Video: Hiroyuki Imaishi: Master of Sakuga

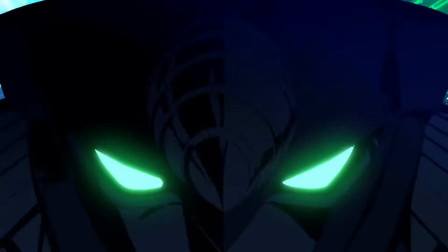(0:00)
Hiroyuki Imaishi and Studio Trigger are truly some of the best animators in the industry.
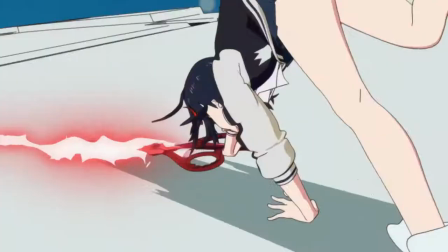(0:05)
They have some incredible talent that very few studios can compete with.
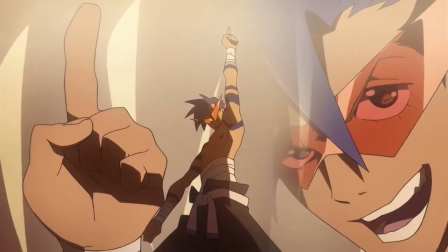(0:08)
This talent in animating sakuga has turned Imaishi from being an unknown key animator at Gainax into being one of the most famous anime directors in the entire world.
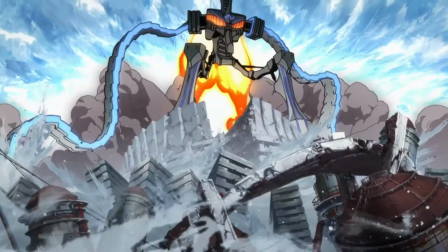(0:17)
In this video, I don't want to just show cool looking animation like some people do. I want to explain what makes it so good.
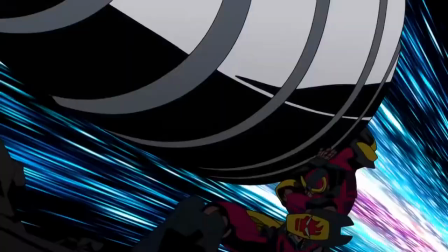(0:23)
So let's take some time to focus on Hiroyuki Imaishi and how he uses his animation techniques to create some truly amazing art.
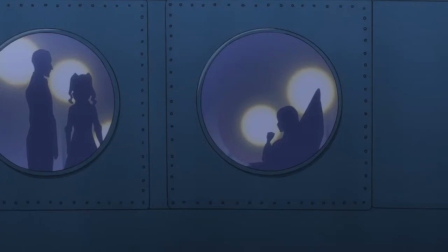(0:31)
Before beginning, I should probably mention that I'm just a guy who likes talking about anime for fun, and in no way am I a professional animator.
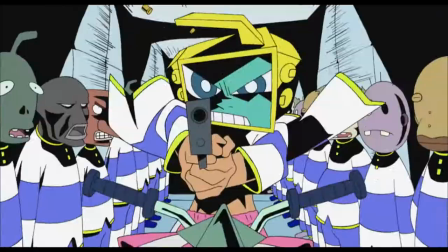(0:38)
These are all things I've either heard from actual animators on YouTube, or things I've noticed myself while watching Imaishi's series.
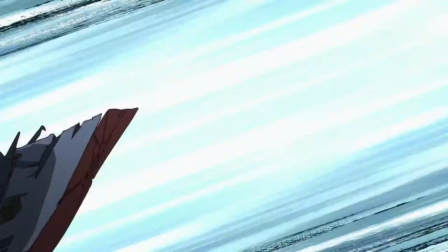(0:44)
And I should also mention that Imaishi isn't the only reason that the Sakuga exists in these shows. Many talented individuals such as Yo-Yo Shinari, Takafumi Hori,
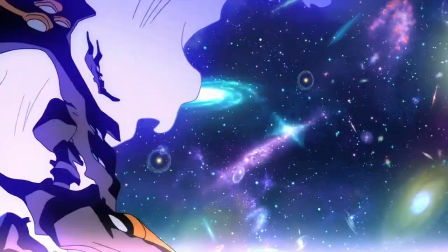(0:53)
Tsushio, and many others at Gainax and Trigger are also responsible for the great looking animation in these series.
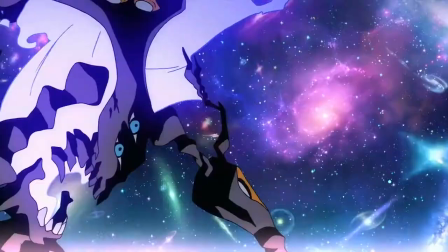(0:58)
Now that we got all that out of the way, let's talk about the Sakuga and Hiroyuki Imaishi's works.
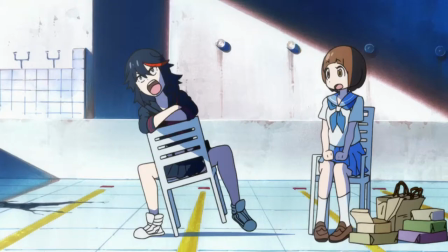(1:03)
I wanted to take a look at a small shot near the end of Kill la Kill.
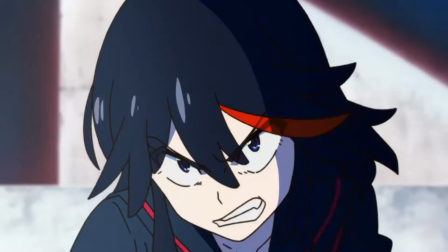(1:10)
This shot is fairly simple, but it's packed with details if you look deep enough. This shot has five main movements.
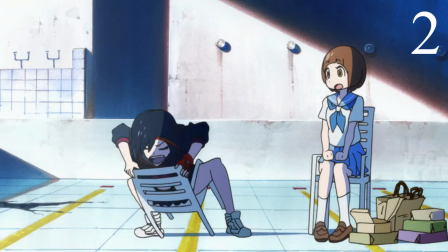(1:16)
The first movement is her jostling her chair. The second movement is when Ryuko grabs the chair and pulls it above her head.
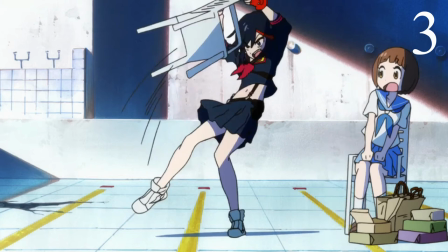(1:22)
There's a bit of an animation air here as her leg seems to warp out of the chair, but this is so small that it won't break your suspensive disbelief.
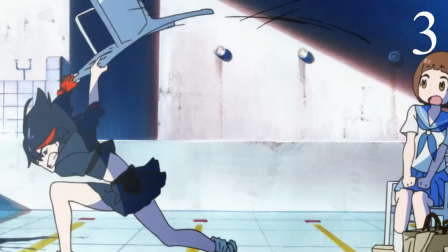(1:30)
There's a bit of a pause for emphasis, then she slams the chair on the ground. When she does both movements, there are lines to emphasize the speed and the weight of the chair.
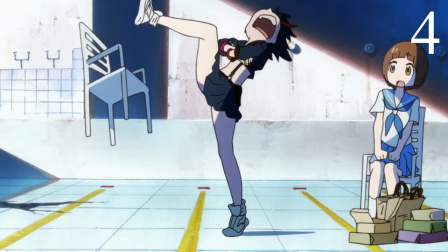(1:38)
Then when the chair flies up again, it spins a bit, giving Ryuko some time to finally kick the chair.
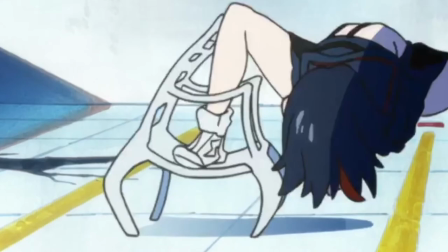(1:43)
And when she does kick it, the chair bends to account for her stepping at it.
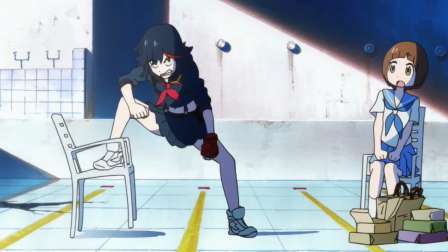(1:47)
Before this, the chair doesn't bend dramatically, but she can bend its legs to the point where the chair bends.
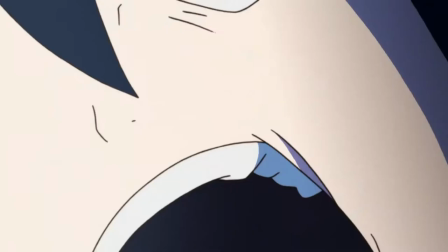(1:52)
This subtle bend in the chair implies Ryuko's fighting prowess and her rage during the scene.
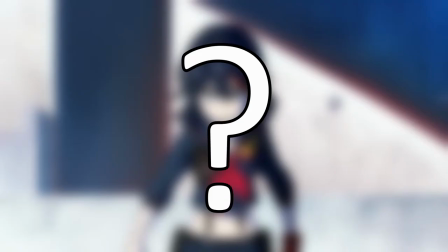(1:58)
Before we move on, I have one question for the viewers at home. What is the chair made out of?
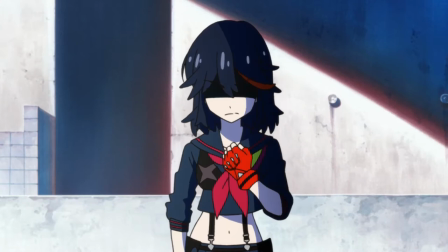(2:03)
Now I'm not 100% sure, but I'm willing to bet that the chair is made out of plastic. Now how do I know this?
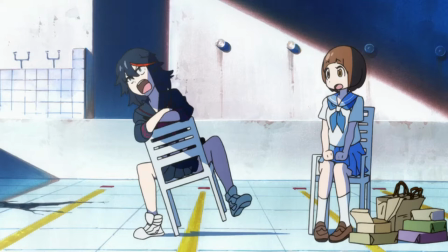(2:08)
Well it's because of the way Ryuko interacts with the chair. Let's take a look at the movement again. The chair doesn't bend when Ryuko is throwing it or when it's in the air, but it does bend when she slams it with her foot.
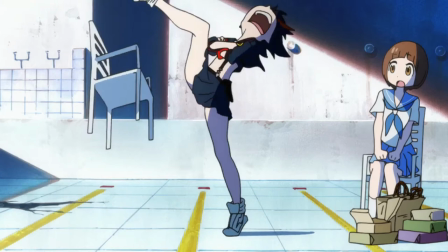(2:17)
A wooden or metal chair would not bend that much when pushed on, but since it does bend that much, it's implied through the movement that the chair is in fact plastic.
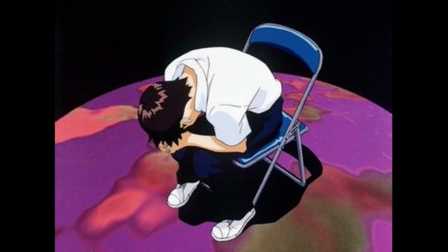(2:25)
Holy crap, I just spent a minute and fifteen seconds talking about literally three seconds of animation.
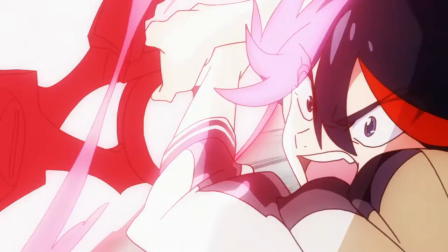(2:30)
Another scene that I like in Kill la Kill is this one.
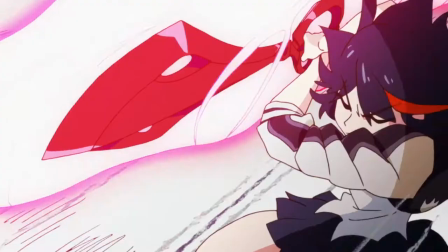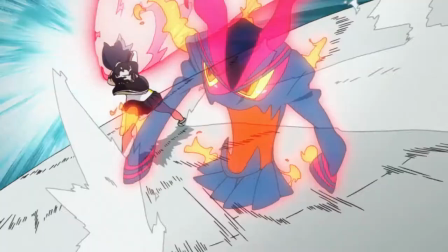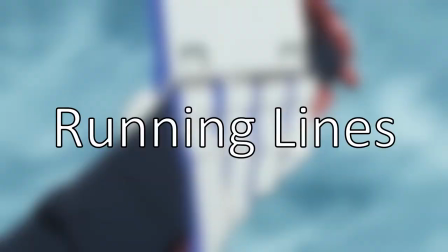(2:46)
The scene does a good job at describing what I call running lines. When she's being pushed by the scissors, take a look at the ground.
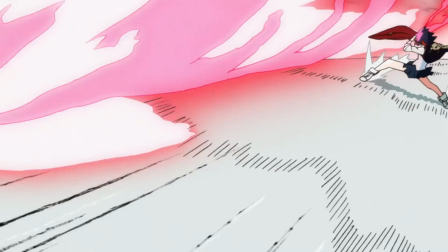(2:53)
Notice that there's no detail on the ground except for these lines.
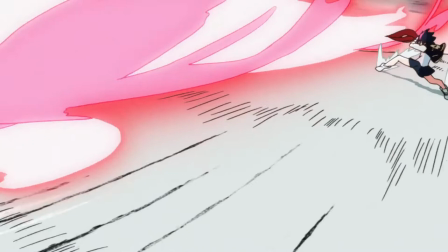(2:56)
The problem with this shot is that there are no other references in space other than Ryuko, So Imaishi and Trigger needed a better way to describe space and movement in this shot.
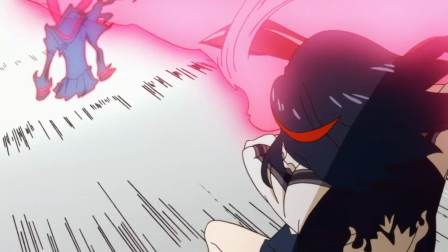(3:04)
So they put lines on the ground to describe her movement without her actually moving her body.
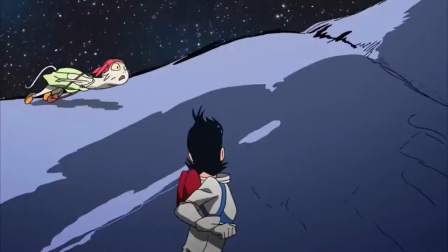(3:09)
This technique isn't unique to Imaishi, but he uses it a lot to describe motion in the shot.
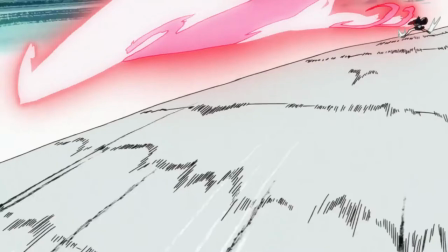(3:14)
Also note that the lines are moving toward Ryuko. In the film world, when a shot uses lines to lead you to Kiyama's end scene, it's considered a leading line.
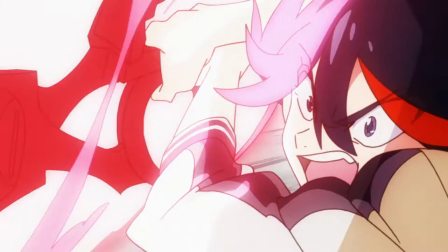(3:21)
So basically, this shot uses the lines on the ground and her giant scissor sword thing to lead you back toward Ryuko, who's charging up a move.
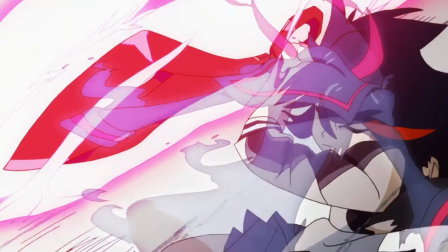(3:28)
This scene shows how subtle things like lines on the ground can make a dramatic impact on the anime's production value.
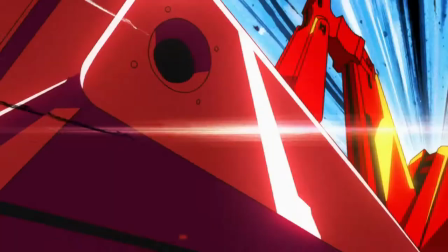(3:34)
These scenes are really great examples of Trigger's animation style, and how they can include subtle details that make the action feel much more cooler and grandiose.
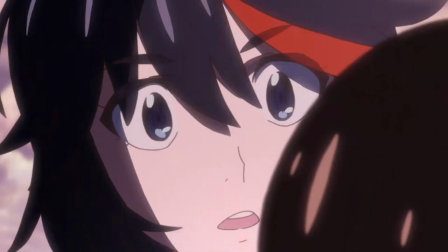(3:42)
But Kill la Kill certainly wasn't Imaishi's first rodeo. It was the result of almost two decades of work Imaishi has put into directing anime.
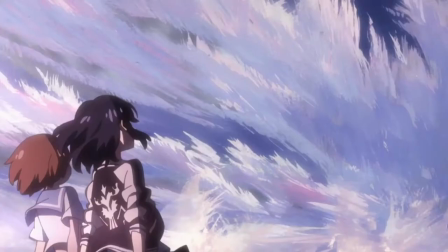(3:50)
So let's take a look at the OVA that started it all.
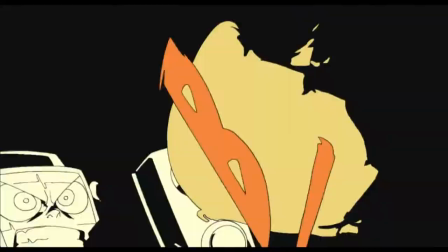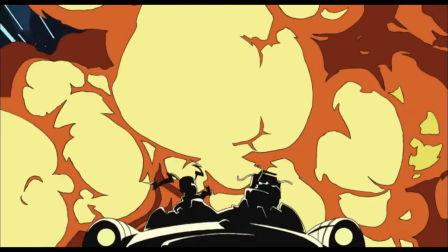(4:01)
Deadleafs is a very weird OVA, but it's honestly very impressive.